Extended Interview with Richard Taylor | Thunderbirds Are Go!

The great fortune for us is that the native rock of Wellington, which is called grey wacky, has no scale.
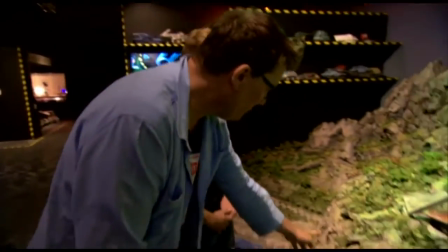What I mean by that is that you can go and mould a piece of rock off the beach in Wellington,
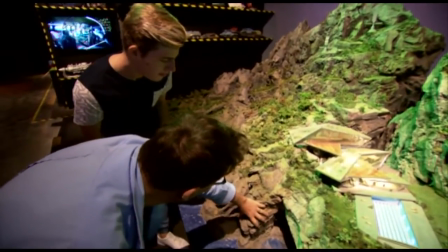and if I put my hand on it, it looks like a one-to-one scale piece of rock.
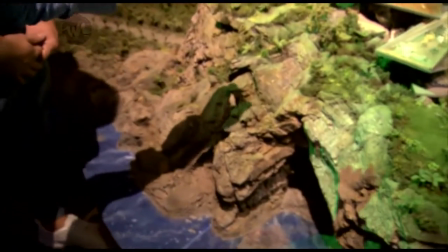It looks like just a normal size rock. But if I took a tiny little model of a climber and I placed him here,
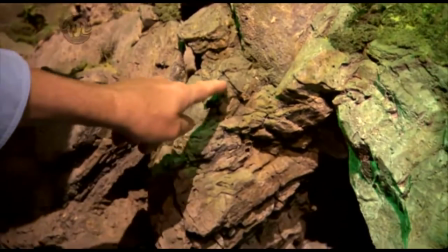that piece of rock would look like the size of a mountainside. So we're very lucky that the Rock of Wellington gives us a perfect foundation for models like this. And this is exactly the same rock that we used on Lord of the Rings, on The Hobbit, on King Kong, etc., etc. And now we're using it on Thunderbirds. And as you can hear, It's not rock at all. We actually do is we take a silicon mold and then make urethane copies. And that can be then cut with a knife, glued together with glue, and it's very quick to work with. I suppose the other thing is all about the camera shot. So if you look at one thing from one angle compared to like a different angle, it completely changes. You're absolutely on the button. If the position that we're standing in makes this look like a miniature.
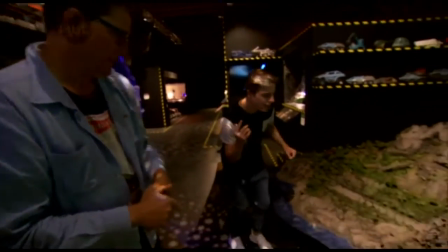But if we come down, so cameraman, follow me here. And if you shoot up this way,
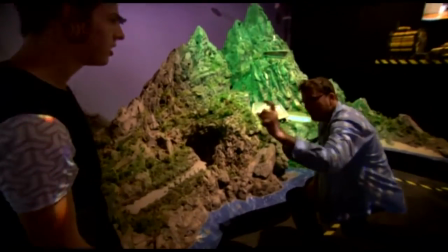you can start to see that the moment that you put your camera at the height of a human's eye line,
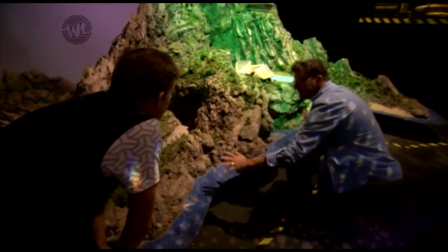suddenly something tends to take on the appearance of being much,
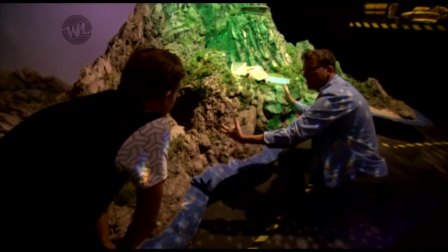much larger.
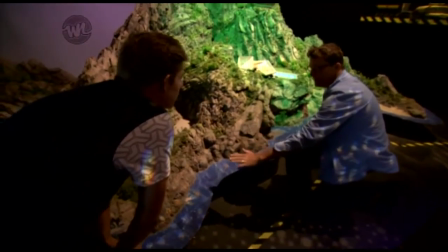So if we drop the camera down here and look up at the model, it will give that appearance.
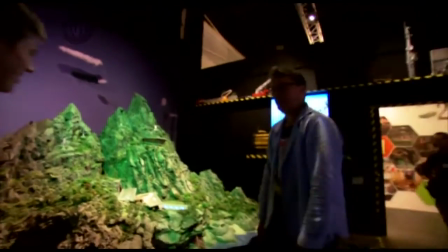You can start to see the illusion of scale. Possibly a much more interesting example of that is over here, if you look at Thunderbird 2.
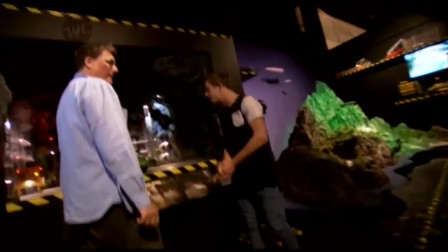So when we're standing here, it looks like a toy, because we're looking down on it.
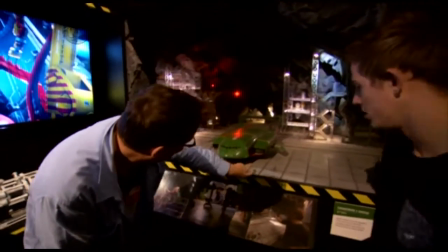But if the cameraman comes in and puts his camera right under the edge of here,
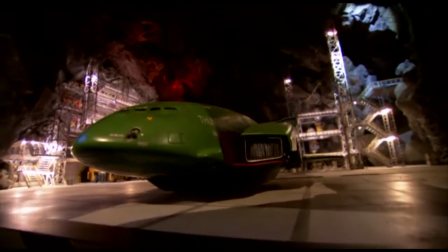and now the vehicle looks massive, and if I'm to put my hand in,
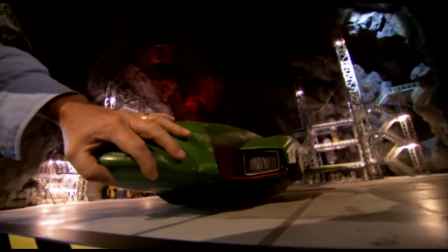it looks completely wrong,
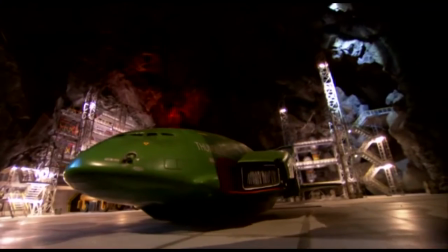because it now looks like we're looking up at a massive vehicle and the huge cavern above our heads.
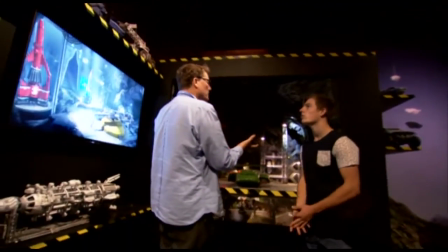So camera work becomes critical in how a miniature is shown to be large.
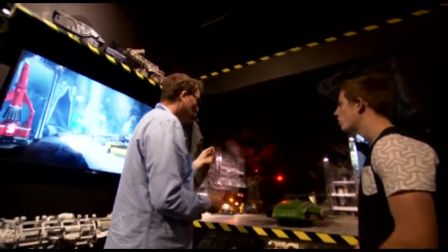And it also comes down to very fine detail. If we look at our own world around us, this room is not too dissimilar to this model that we're trying to build. And when we look at this room, it's a clutter of highly detailed componentry.
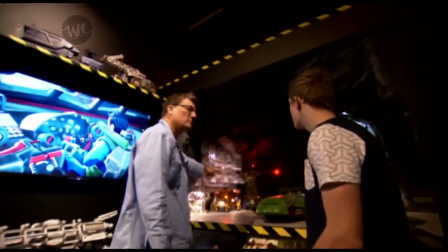And that's exactly what we're trying to do when we create things like the girders.
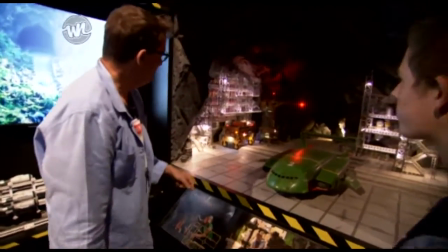This was a commercial toy that we purchased. And then we've hyper-detailed it.
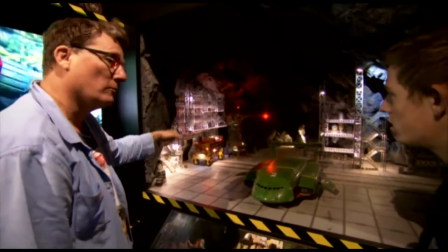We've put lights on it. We've aged it with paint. That's another really important thing.
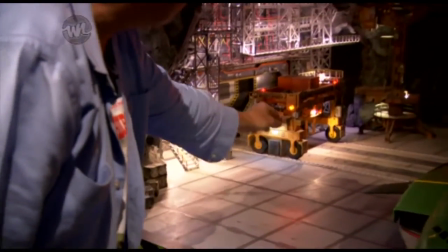These are all stuck down, unfortunately. Is aging everything so that it looks old and looks lived in.
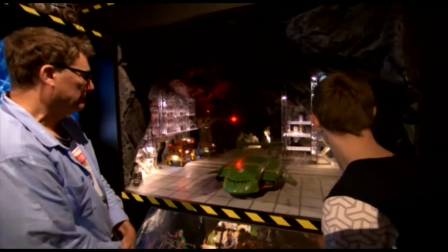Yeah. No, it's just, I just think it's the most amazing thing.
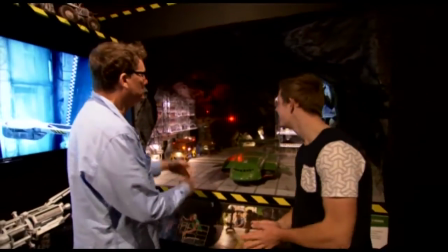Oh, wonderful. So do I. For me, this is a magical rabbit hole that you tumble down every day.
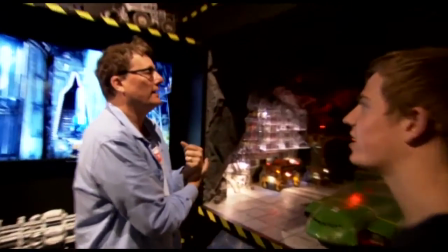You know, I get up in the morning and I know that this is what awaits me coming to work every day,
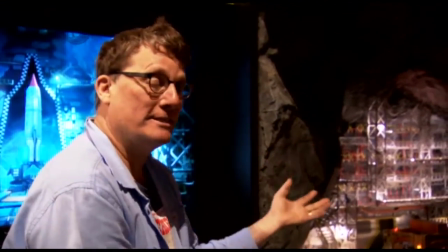to build things like this, be part of a team that creates amazing things like this.
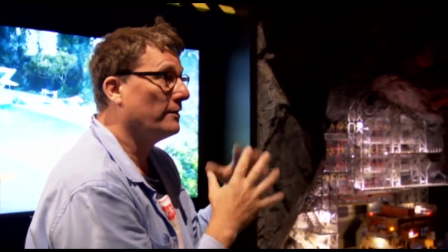Of course, none of this is possible without that amazing enthusiasm from our team.
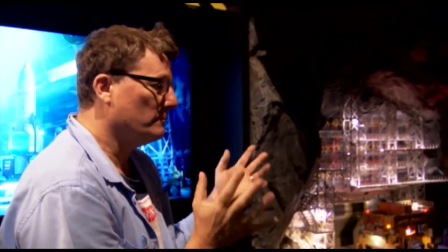Mostly a bunch of New Zealanders that come together every day just to build cool stuff.
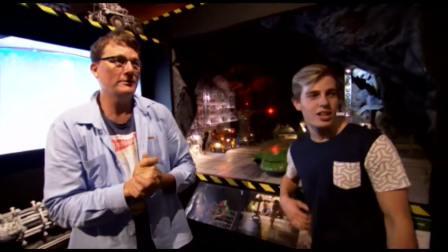So, let's have a look at Tracy Island House.
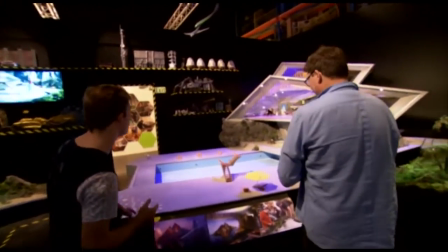Now, wouldn't you love to live here? I was going to say, yes. Are we building a life-size replica in New Zealand anywhere?
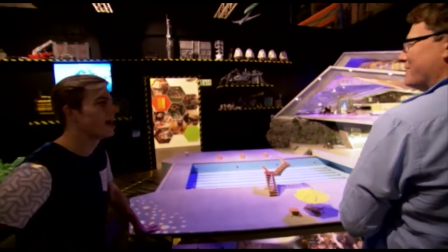Is it going to go on the market? Yeah, wouldn't that be nice?